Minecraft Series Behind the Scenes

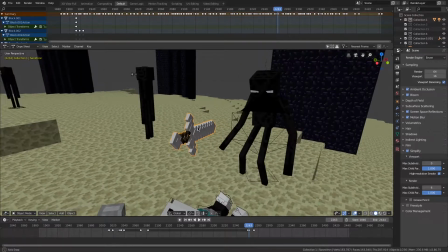(8:13)
Okay, so this sword right here, it's right here at the beginning of the shot, and then it eventually hits him in the arm,
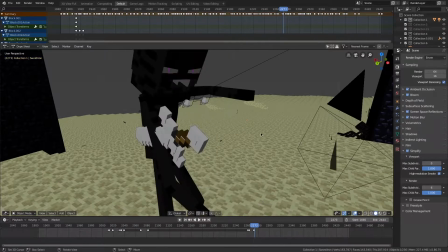(8:19)
and then as soon as it does that, the next frame, it switches to a different sword.
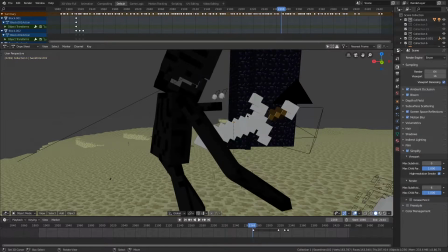(8:25)
So at first, it's this sword, this one that isn't connected to his arm,
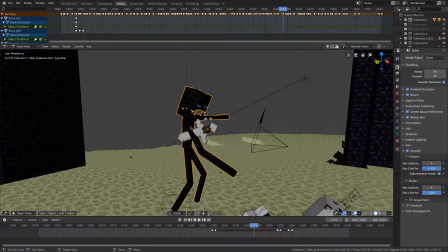(8:31)
and then it switches to a different sword that is connected to his arm. So when I move him, it goes with him, and eventually disappears.
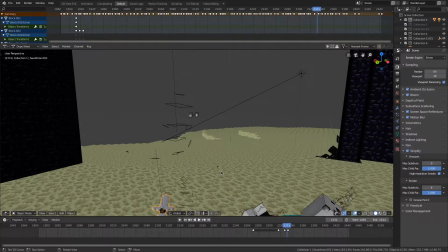(8:40)
So he just drop it, and I didn't have to disconnect it from the rig because I'm not moving the rig at all.
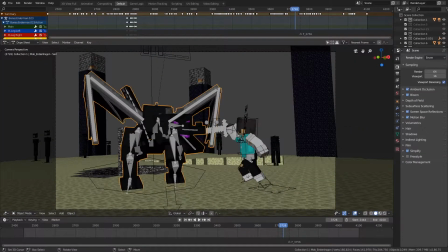(8:47)
Okay, so in this scene, the dragon, I rendered it separately.
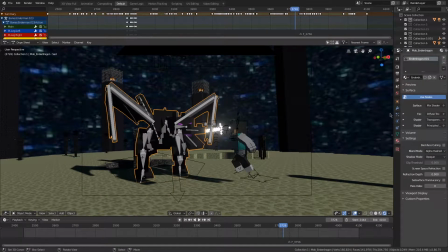(8:51)
So the shader right here is not an emission, but so after I rendered this whole sequence,
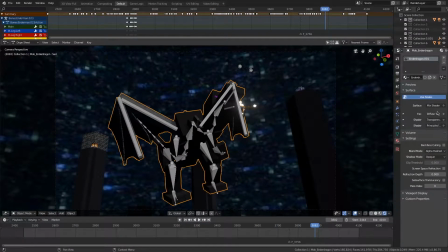(8:59)
I went back and I made the material an emission like this, and I just brightened it up,
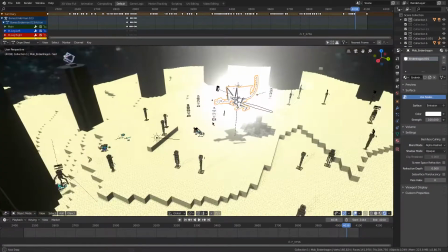(9:04)
and then so the light that's actually causing this is not the dragon.
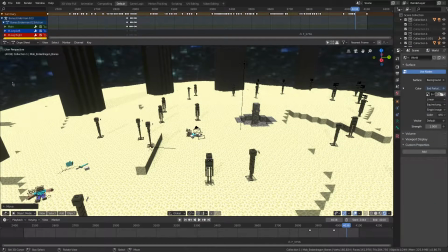(9:10)
I don't think it's this light right here.
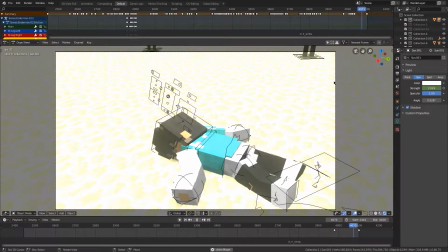(9:14)
That just keeps getting brighter and brighter until in the editing software I made it fade to white, but in Blender it's pretty bright too.
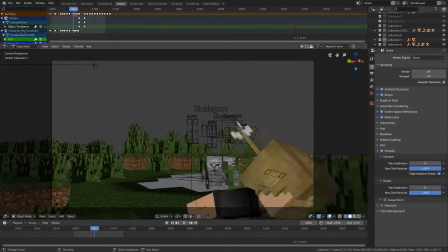(9:26)
Okay, so here's something you may have not seen if you didn't stick around to after the end screen.
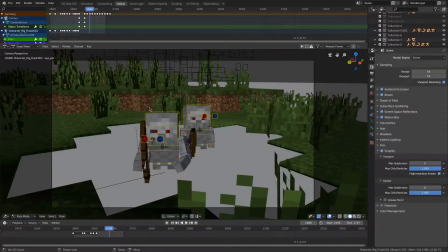(9:34)
But I do show up at the end, and then I have myself get shot by these two skeletons that are just chilling in the water.
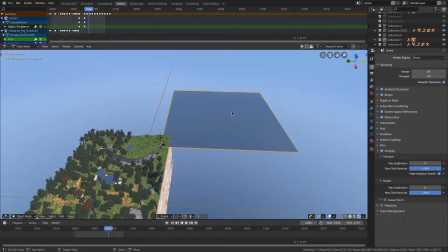(9:42)
And this water actually is massive, because if I scaled it down, then it just wouldn't work.
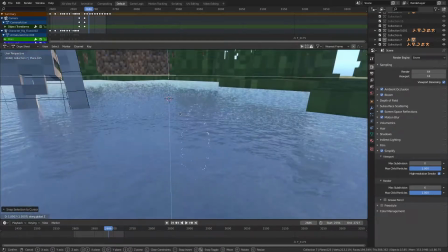(9:47)
So like this is what it would look like if I scaled it down. So it has to be way bigger, like that.
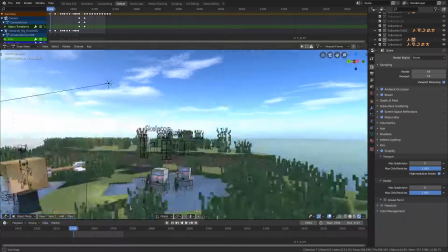(9:54)
Like that's better. That's why it has to be so big. And this arrow is actually stuck to the back of my head the whole time.
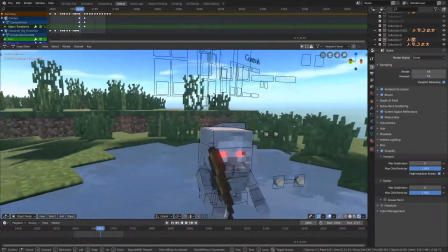(9:59)
If you didn't get the inside joke, these skeletons were in the first EV test that I did.
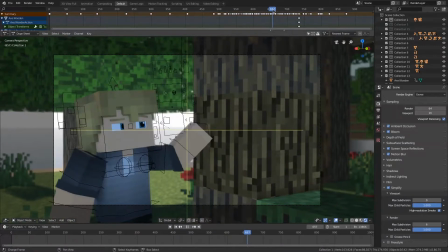(10:05)
So here's the start of Humble Beginnings. Okay, so when this block breaks, it's this right here.
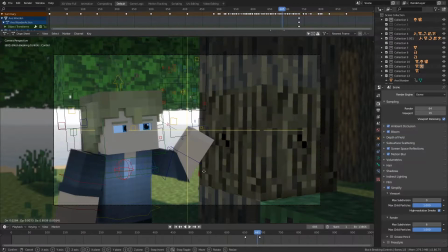(10:10)
So if I go into pose mode, when I move this, it makes it more broken and less. So when this is breaking, it's basically just this moving down.
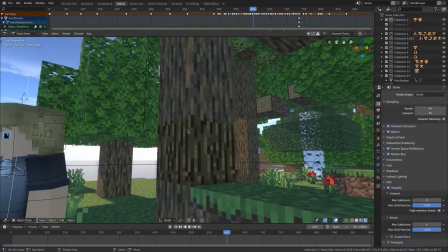(10:19)
And you can actually tell which block is going to break because this is the 1.14 texture and this isn't, so you can already tell.
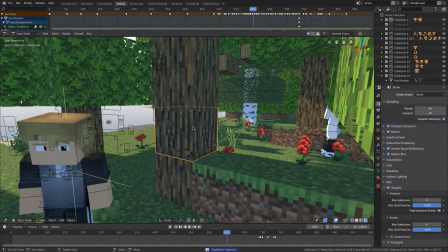(10:26)
Oh, I probably should have prepped it. If I had prepped it with MC Prep, then it would have blended in more.
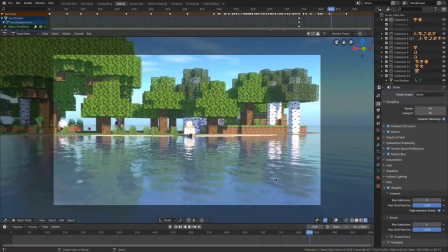(10:31)
You can tell which is 1.14 texture and what isn't. Oh, for this part, I rendered it with a different environment texture.
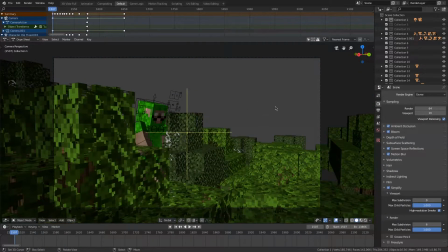(10:38)
I wanted it to seem like time was passing. Okay, so I unfortunately lost the file between the last one and this one because I accidentally overwrote it.
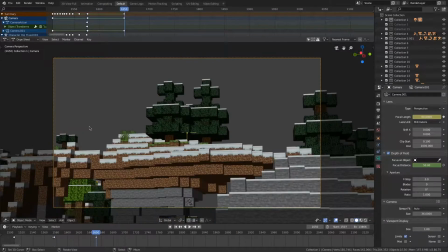(10:46)
What happens in this shot is the focal length, it starts as 30 and then it eventually goes to 60, and that's just that zooming in.
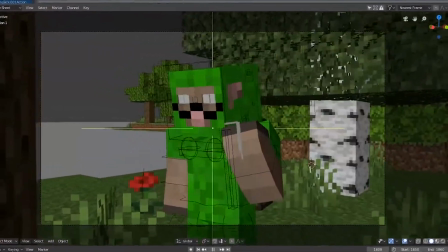(10:53)
I literally nothing to say about the scene. Oh, actually there is.
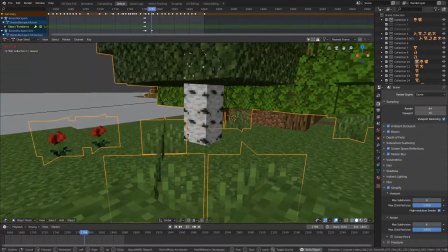(10:57)
The way I did the tree leaves and the grass blowing in the wind, there's actually an Arbiter 617 tutorial.
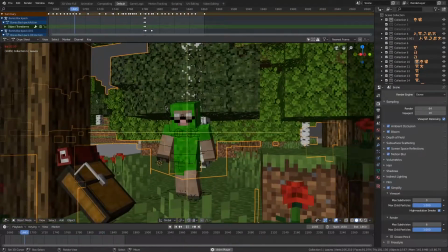(11:05)
I'll link it in the description if you want to follow it. But yeah, these characters over here. This is Slimacow.
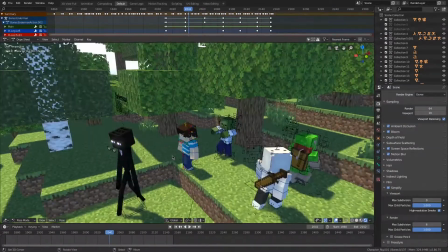(11:10)
He's another Minecraft animator, and I decided to put him in here as just a cameo.
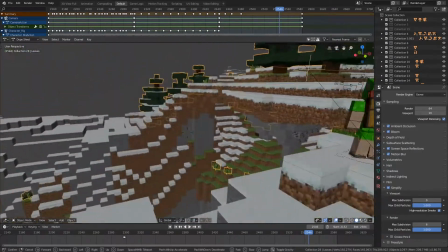(11:14)
Okay, so I wanted it to look very windy up in the mountains, so I made these trees.
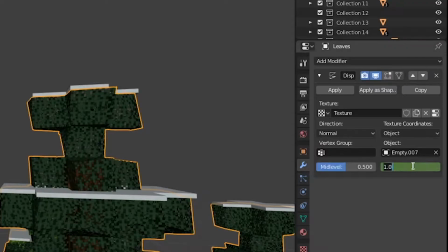(11:20)
So if I go into the modifier here, I turned up the strength. Usually it's like 0.5 or 0.2.
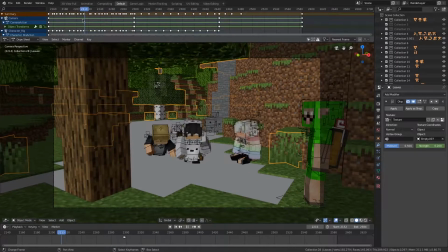(11:26)
So it starts as 0.2, but then in this shot right here, so it starts as 0.2 right here, and then this shot, it goes all the way up to 1.
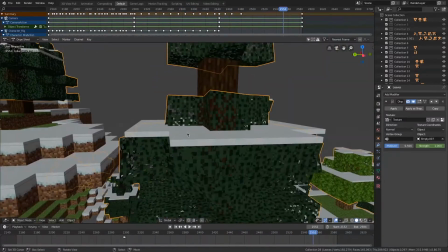(11:33)
So it's just really, it looks like it's very windy. And I know it looks bad with like the snow on top of it.
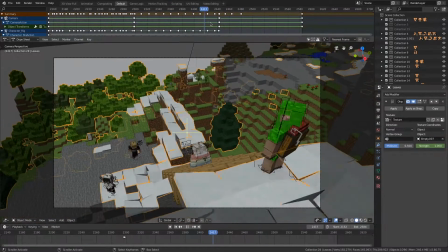(11:39)
I should have like joined them together. Oh, but in that case, that would have been, that moves the floor as well.
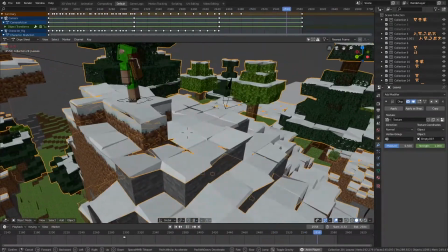(11:46)
Okay, that is very weird. Look at that.
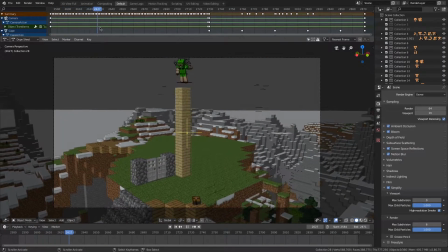(11:48)
Alright, so for this scene right here, all of these blocks that he's placing are underneath this giant piece of land here.
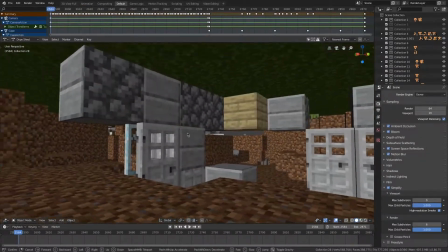(11:55)
So they start out all the way down here, so these are all the blocks, and they move up every time he places a block.
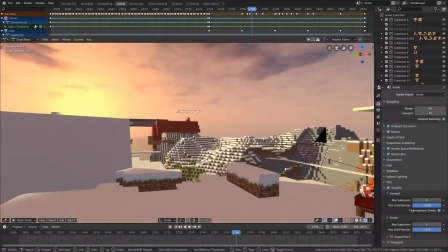(12:01)
And then for this shot right here, the way I got this shadow to work is it's this giant plane right here, and it just moves up,
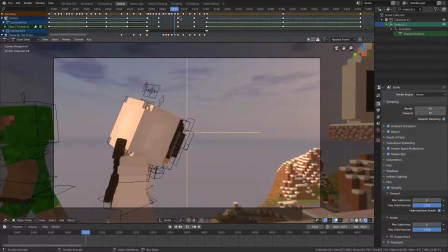(12:09)
and it looks like it's like him building the house. Not really anything to say here except for the fact I re-rendered this
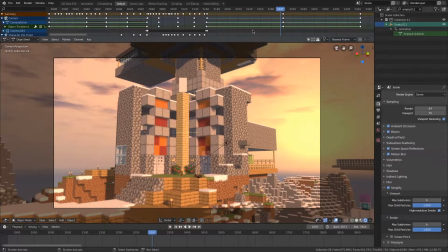(12:17)
shot right here with a day environment texture again to show time passing.